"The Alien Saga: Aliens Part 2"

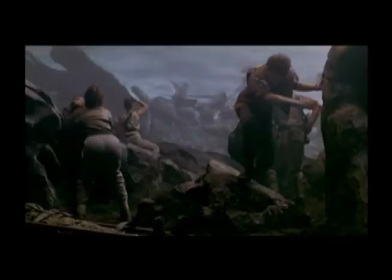0:01 There were a lot of dangerous setups in that movie. There was a lot of fire, there was a lot of gunfire, there was a lot of automatic weapons.
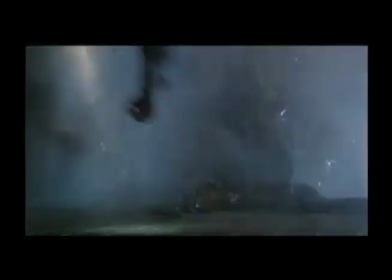0:09 Of course, Jim's always using full loads. We really kind of had to be on our toes. They would have like these stunt guys, real stunt guys, and then dummies that I'd have to incinerate. I look back and I think, geez, they trusted me so much because I never got it wrong, thank God. But what if I'd incinerated a real stunt person? They all look the same.
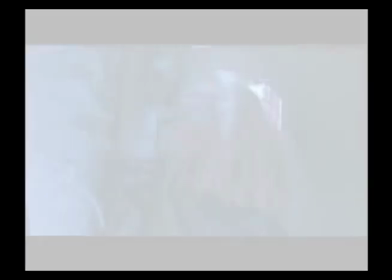For Carrie Henn, some of the stunts were downright fun.
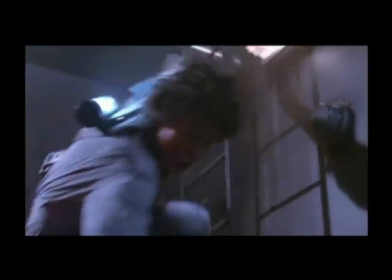0:45 In this scene, the young actress had to slide down a 3-story air shaft. It took like a zillion takes to do it, but it was really cool because there was a huge chute, and it had to have been at least like 2 or 3 stories high, and there was a huge mattress at the bottom. So I kept wanting to mess up when we got to that point because I kept wanting to go down the chute. That was the coolest part.
Dude! No!
At the time, I didn't really realize how dangerous it was.
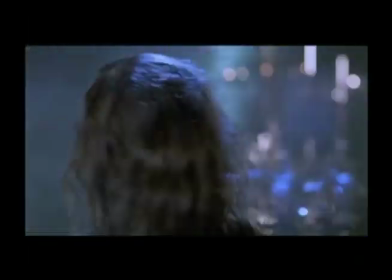1:13 I actually did most of my stunts myself.
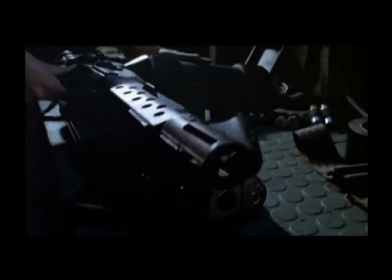1:18 Because the alien is so powerful, because our weapons are so useless against it, because the differential in strength between a male and a female is so inconsequential compared to the differential in strength between the human and the alien,
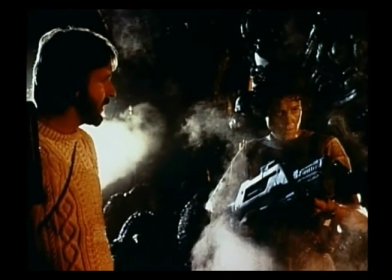1:31 that it's the great leveler. Men and women are on equal footing before the alien.
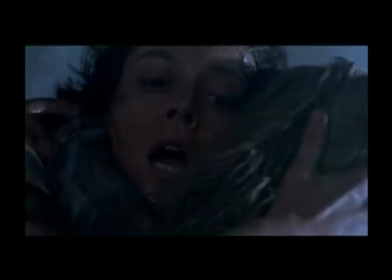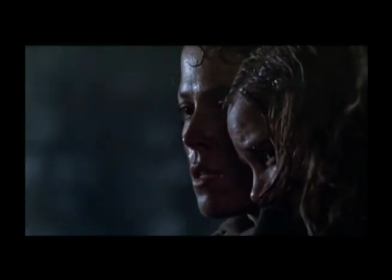1:40 Although the sinister and deadly alien eggs were featured in the first film, one question was left for Cameron's script to resolve.
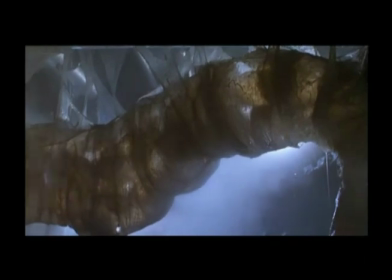1:50 Just who or what was laying those eggs?
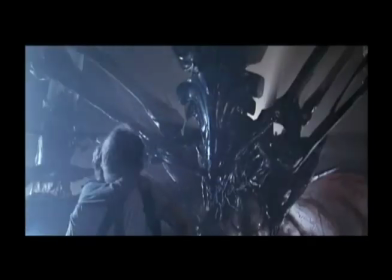1:55 The answer, the alien queen.
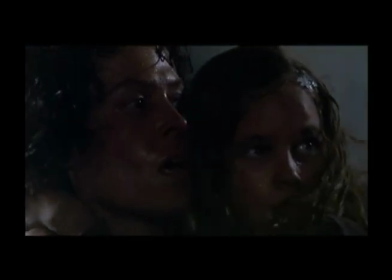2:02 Like a queen bee, she is both mother and ruler of a hive of worker and warrior aliens.
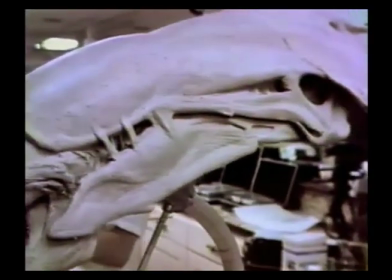2:13 Based on H.R. Giger's original design from the first film,
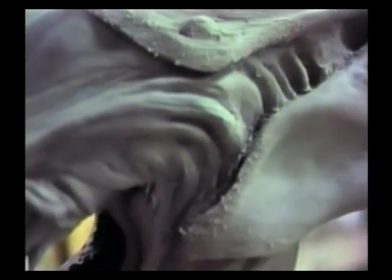2:17 Cameron drew upon his special effects experience and designed the alien queen himself. He came to Stan Winston's with these beautiful color renderings that he himself had done of the queen alien.
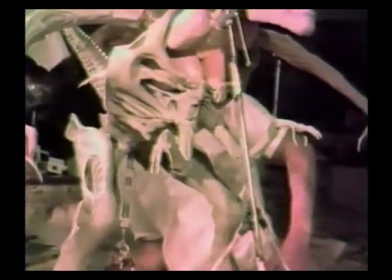2:31 While she looks like she is of the same family as the warrior alien, has a more elegant flow to her design,
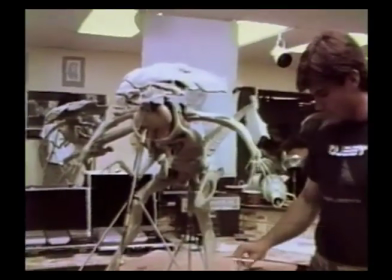2:40 and he extrapolated the lines of the alien but expanded on them, made it more elegant and sort of feminine,
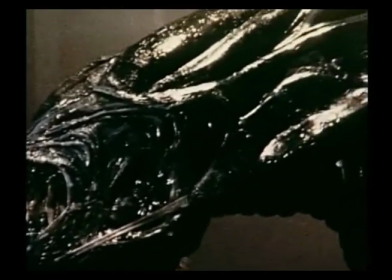2:48 which was a really brilliant move. When built, the queen was 20 feet long and 12 feet tall.
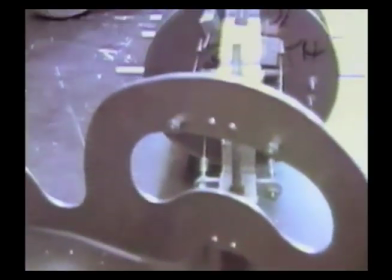2:56 Her tail alone was nearly 10 feet long.
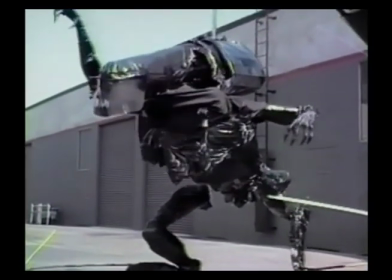3:01 Working the suit required 2 men inside, while up to 16 puppeteers worked the muscle controls via wire.
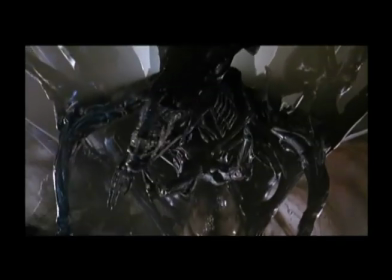3:12 That was really great. I like the queen, it's really great. I thought, I mean, it will work also without me very well.
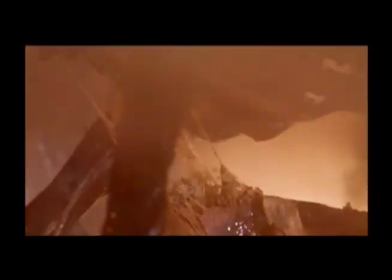3:25 The end result was a terrifying monster that even H.R.
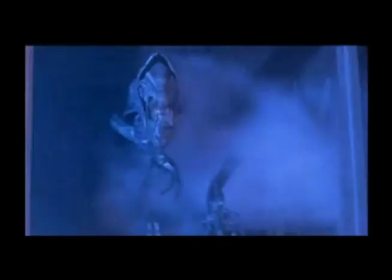3:29 Giger could appreciate. And Ripley's explosive encounter with the alien queen
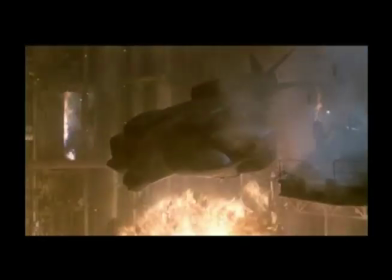3:37 set up a climax that pushed the boundaries of special effects as never before.
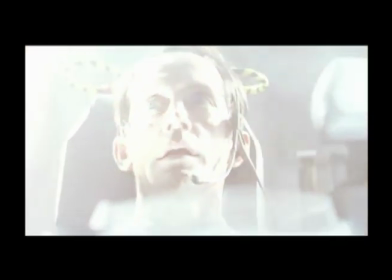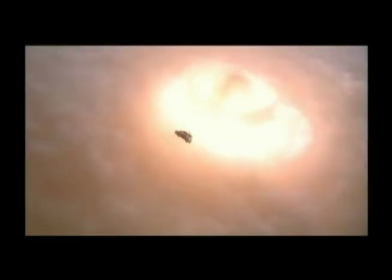The audience gets very wound up. They'll get very wound up in an action sequence where there's jeopardy to characters that they care about.
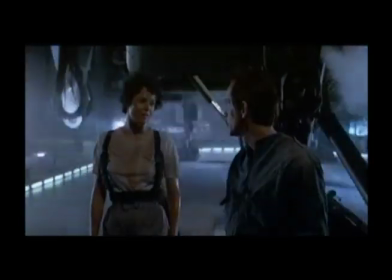4:02 So you have to release that. So now you have to chill people out.
You did okay. I did.
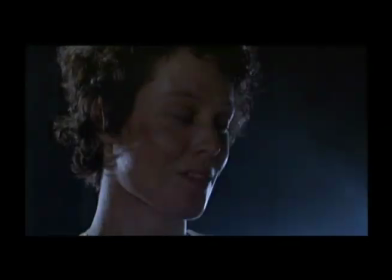4:08 Oh, yeah.